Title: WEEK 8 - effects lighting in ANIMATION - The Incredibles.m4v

When describing lighting, the first thing that I like to talk about is just the functionality of lighting. And the best way to think about it in terms of a real-world example is that when you come home late at night,
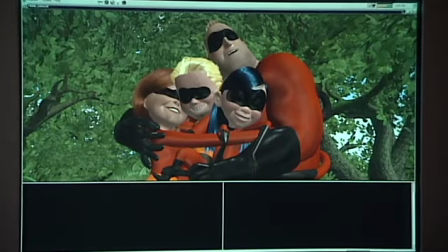(0:12)
the first thing that you do is flip on the lights so you can see in front of you and see what you're doing. So we have lights that serve a functional purpose.
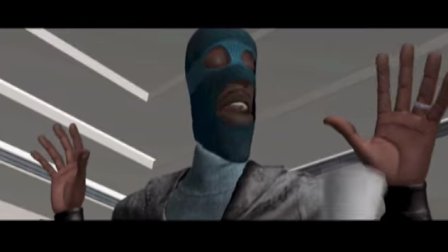(0:19)
Basically, they're working lights. All of the departments upstream, layout, set dressing, shading, animation, they all use it so they can see what they're doing.
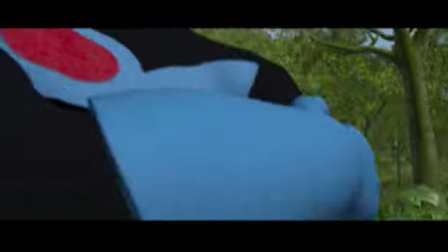(0:27)
But if you were going to watch a whole movie with just these white lights, it'd probably be pretty boring.
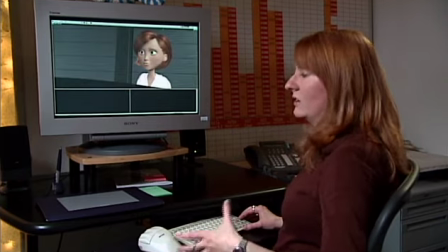(0:33)
It's not very interesting to look at, and it doesn't do anything to really pull you into the world that the characters are existing in.
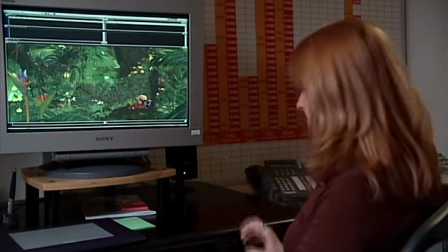(0:43)
So when we're starting to construct a scene, we don't even start with the white camera lights here.
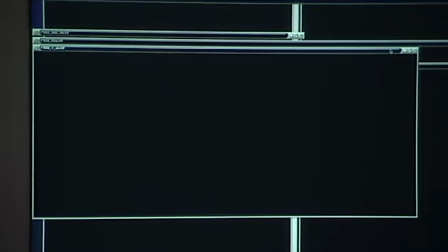(0:48)
We just start from a blank slate. So where I like to start is with the key light.
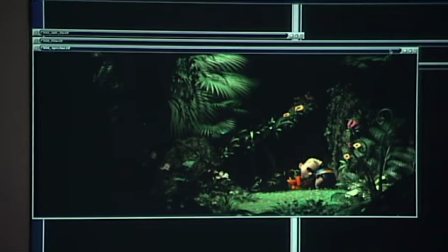(0:53)
I knew that the center of attention would be here where the kids are, so I wanted to focus on that area, make that the brightest part of the composition. The other motivating light source is the big blue sky, and basically it serves as this big blue fill.
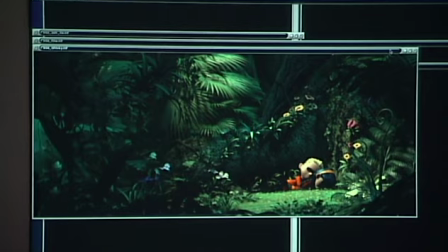(1:07)
And so that's the next thing that I add in. But the scene is still dark.
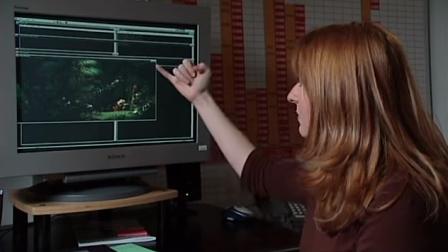(1:12)
It still has areas of black that are not really quite being filled in enough.
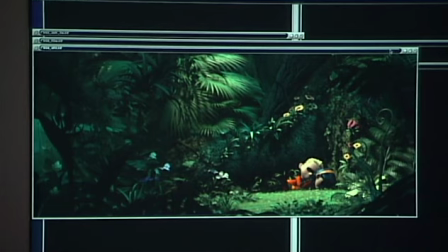(1:17)
So then we place in some light kind of bouncing up from these bright areas on the ground, and then there's our final scene.
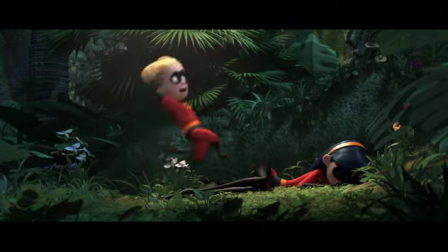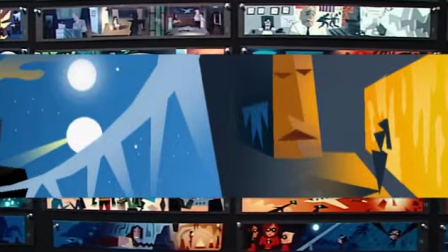(1:30)
Brad, Lou, and I would get together and talk about what is the story point, what's the mood, what are we trying to support, or what are we trying to communicate.
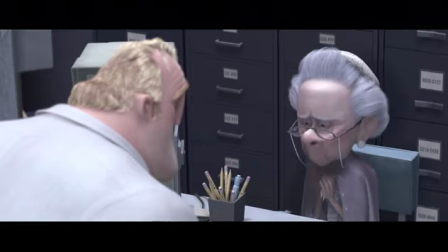(1:38)
Bob in the office, obviously he's not having the best time of his life.
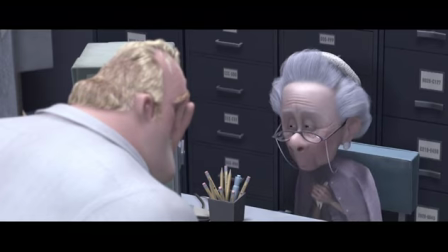(1:42)
We definitely chose for this to be the most monochromatic scene to show this is not the most joyful place for him,
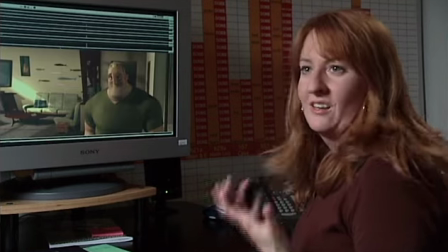(1:49)
as opposed to later when things are looking up for him, he's feeling a little bit better about himself.
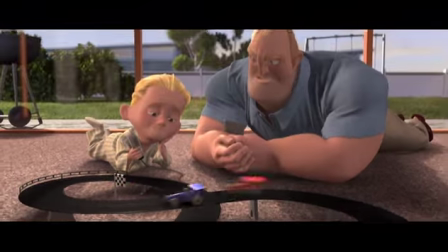(1:55)
We have sunlight washing in, everything's golden to support that part of the story.
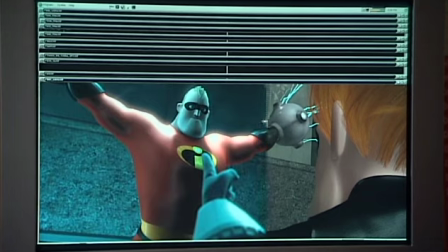(2:00)
And then here's Bob in the torture sequence where Syndrome has captured him,
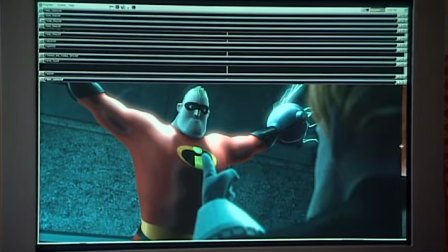(2:06)
and the lighting is kind of a cool, sickly color, like it's not a very pleasing cool, it's kind of sterile.
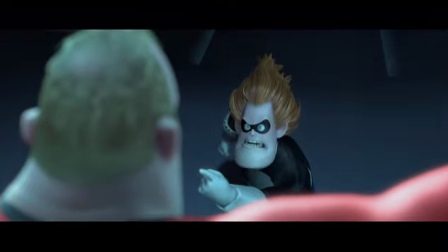(2:13)
Here, of course, is how it was lit for the movie, but just giving a different example,
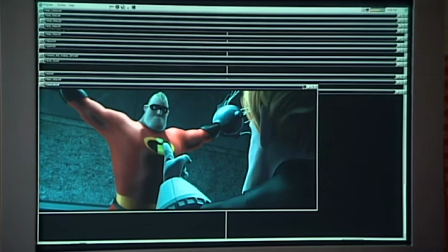(2:18)
what if we decided to light this warm and a little less contrasty?
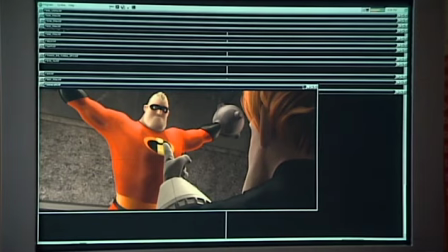(2:23)
Obviously, approaching it this way, it looks more pleasant than what we really want to communicate, which is a high conflict, unpleasant situation.
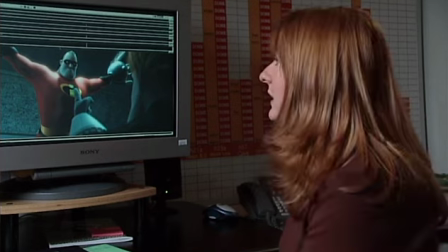(2:32)
All of these things kind of go in to communicate the story point and help us to heighten the emotional impact of a scene using light.
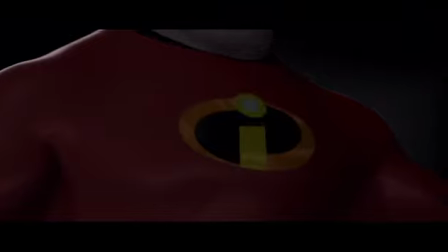(2:40) Intruder alert, intruder alert.